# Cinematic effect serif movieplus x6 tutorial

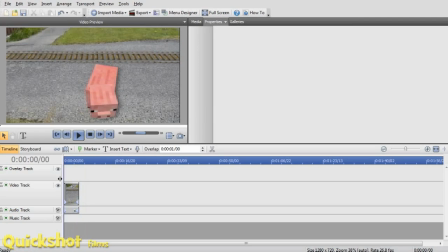it's Cameron here from Quickshot Films, and today I'm going to be doing a tutorial on how to make your videos look that much more filmic and a bit more cinematic and stuff. But I don't claim to be the best at this.
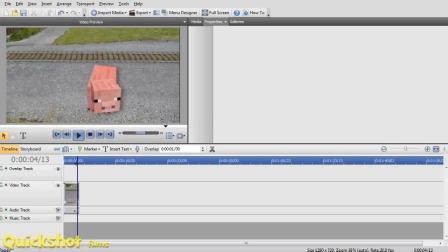I won't be able to get it completely great in this tutorial, but I can show you how I do it in most of my videos, and how you can achieve the same effect using Serif Movieplus X6.
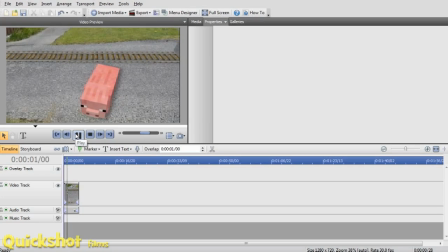Yes, basically I've just got this video. This is from an upcoming video, a little preview, sneak preview here. This is a Minecraft video, hint hint, nudge nudge. And no, it's not gonna be
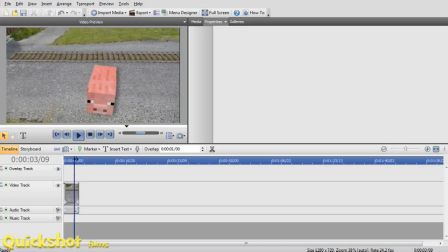a brilliant video either, but I reckon it's gonna be pretty cool. I've only done one scene of it so far. And yeah, it looks really well. So I don't know when you'll be expecting that. Maybe it'll be after my computer is finished. But yeah, that is coming, and that is pretty cool. So anyway,
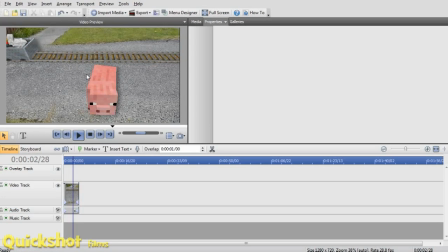we are going to make this video. This little, makes the video looks quite cold and looks not that epic.
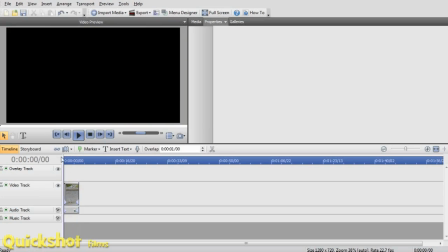But today we're going to be making it a little bit more epic, and maybe your software a little bit more laggy as well.
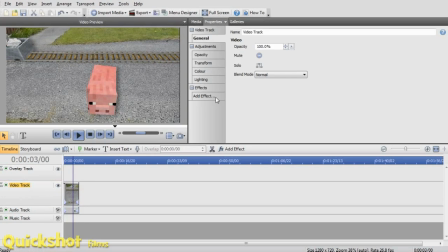So let's get into this. We'll start by clicking on this video track and changing this lighting. So if this is your main video track with all your videos in it, this will change all of your videos instead of just one. So this is how I just do my first little grade.
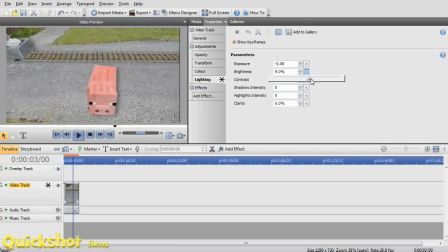I should make it a bit darker. I kind of just play around with these settings until we get it just right. Leave it like that, and then we're going to colour, change the temperature.
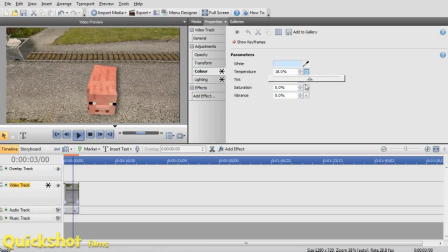Often putting it higher makes it look better. If you put it down, makes it look blue and colder. I guess you could use it in some situations, but if you put it right up here, it makes it orange. But anyway, grab quite a cool tint using that.
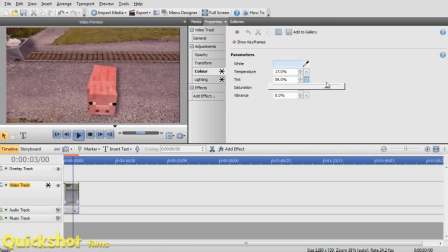And we actually use the tint part, and we kind of choose what will fit best in our scene. So for me, I'll probably leave that at 0. Don't really need that changed. We could turn the saturation up. Let's make it look a bit more bright.
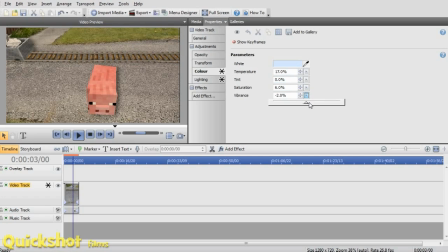And the vibrance, the same thing. And yeah, that's kind of a bit of colour grading. It looks quite cool. Sometimes what I do for some of my Nerf gun fights and stuff, I have on my video track an effect.
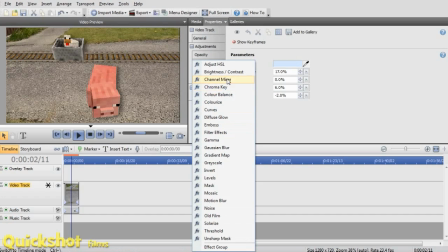The effect that I sometimes use is grayscale. And what I do is put this on half, a little bit less than half, and it kind of gives this nice little grey, old tony kind of effect.
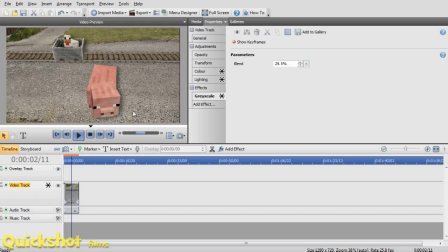Not so bright, not so vibrant, but it kind of makes it look, yeah, just kind of more interesting than just what it was originally, which was that. Which doesn't look too bad in the shot because it's animated and the graphics are reasonably vibrant anyway, but
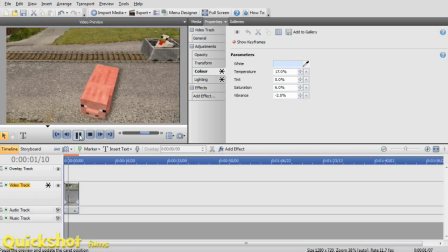I just reckon that it makes the whole thing look a little bit better. So yeah, makes it look a little more natural, like they're meant to be in the environment. Anyway, once you've got that, sometimes I like to add a little blur around the edges, around here.
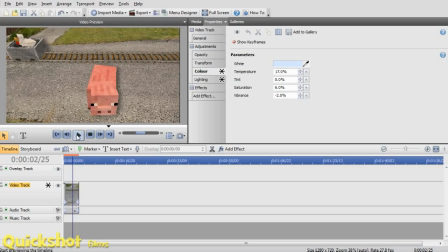That kind of makes it look like it's intense and focusing a bit more on the centre. Makes it look a bit tilt-shifted as well. How I do that is by